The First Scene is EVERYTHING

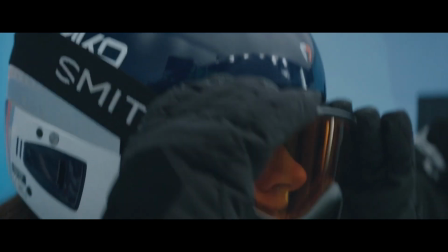[4:16]
The size of the mountain or the pyramids have nothing to do with the movie,
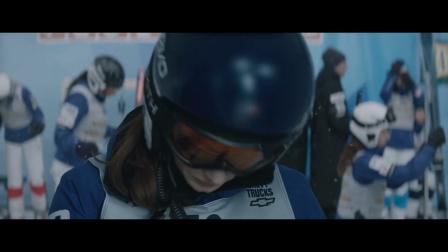[4:21]
it bears no importance to anything or anyone… except… her.
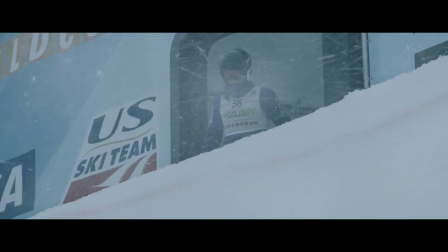[4:29] And if I have three perfect runs in Salt Lake, the best runs of my life, I can beat the Austrians and the Swiss and have a realistic shot at the podium.
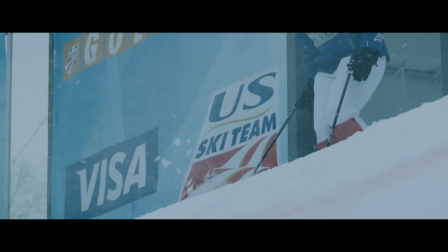[4:37] Then law school and then a startup, a foundation that seeds entrepreneurial women.
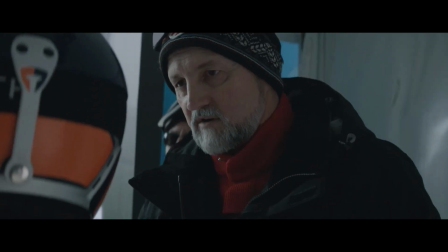[4:41]
The camera work and editing, the sound design and acting, the writing and directing, the attention to detail, it's all there to put you in the moment.
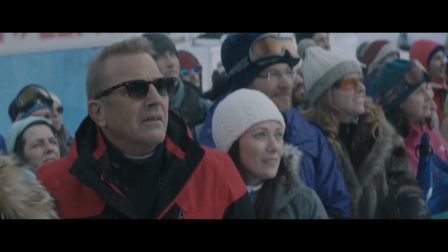[4:52]
All so carefully crafted to work like a well-oiled machinery, it's almost manipulative to get your blood pumping and heart racing.
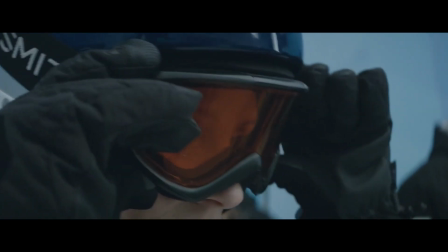[5:01]
It perfectly encapsulates that dreadful feeling before a big race.
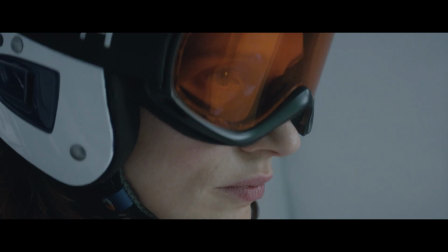[5:06]
When everything else stops to matter and the silence between the words ready, set and go feel like a lifetime.
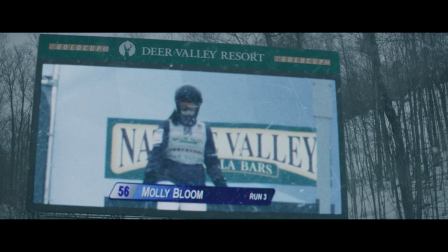[5:14]
You are here to witness her success story. To see her go against all odds and achieve everything she's ever wanted.
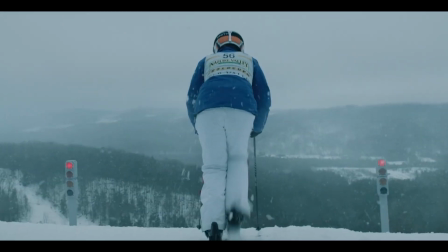[5:21]
The movie is called The Molly's Game and she's about to lose it all.
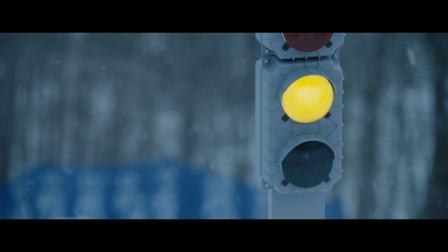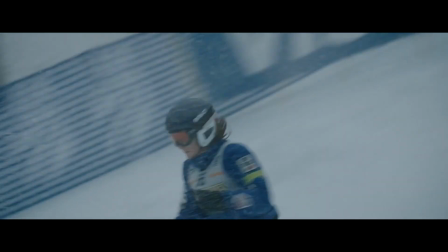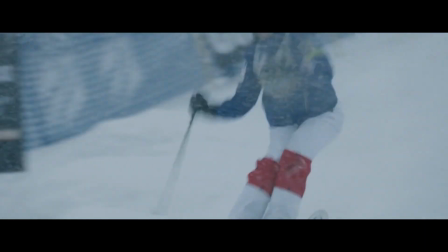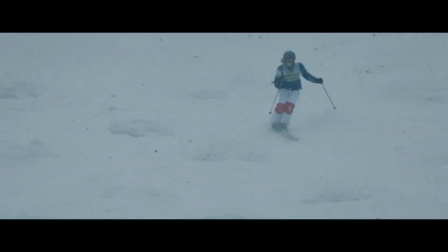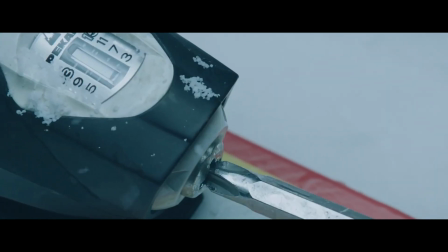[5:55] is that the tightness of your bindings is determined by what's called a DIN setting. If you're a beginner, your DIN setting is probably a 2 or 3.
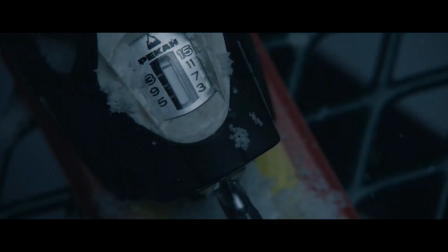[6:02] If you're an experienced weekend skier, it's probably 7 or 8. Mine's 15. My boots are basically welded to my skis, right?
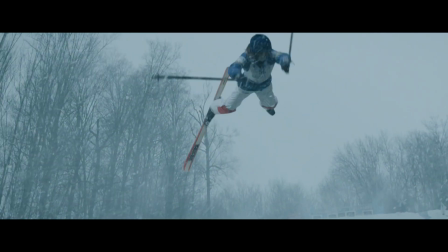[6:09] So how does this happen? It happened because I hit a pine bough that had become frozen in the snow.
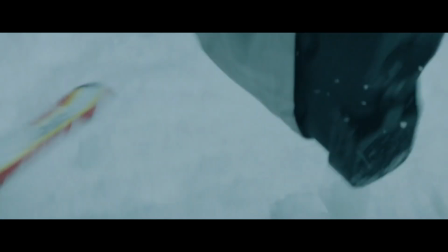[6:16] And I hit it so precisely that it simply snapped the release of my bindings.
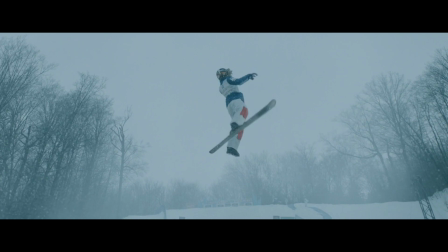[6:20] Right in that moment, I didn't have time to calculate the odds of that happening because I was about to land pretty hard on my digitally remastered spinal cord,
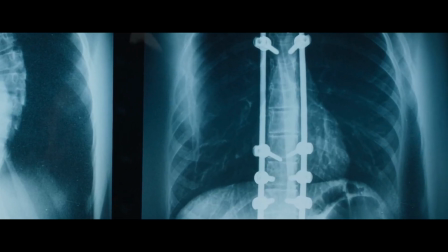[6:27] which was being held together by spare parts from an erector set.
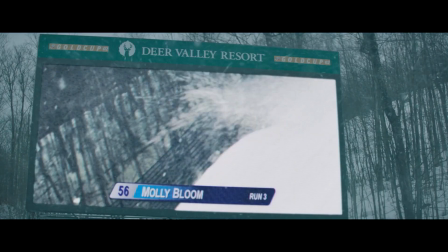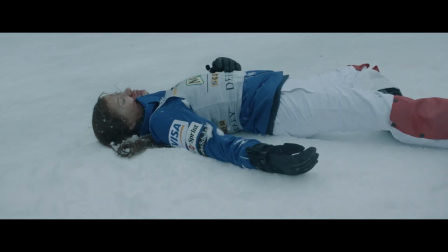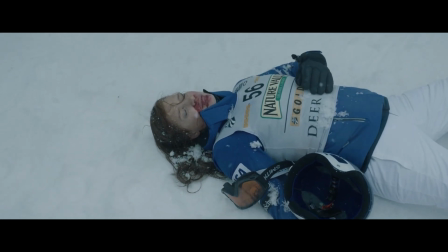[6:44] None of this has anything to do with poker. I'm only mentioning it because I wanted to say to whoever answered that the worst thing that could happen in sports was fourth place at the Olympics.
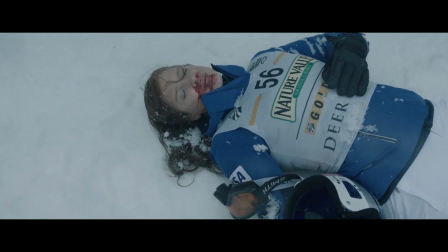[6:53] Seriously? Fuck you.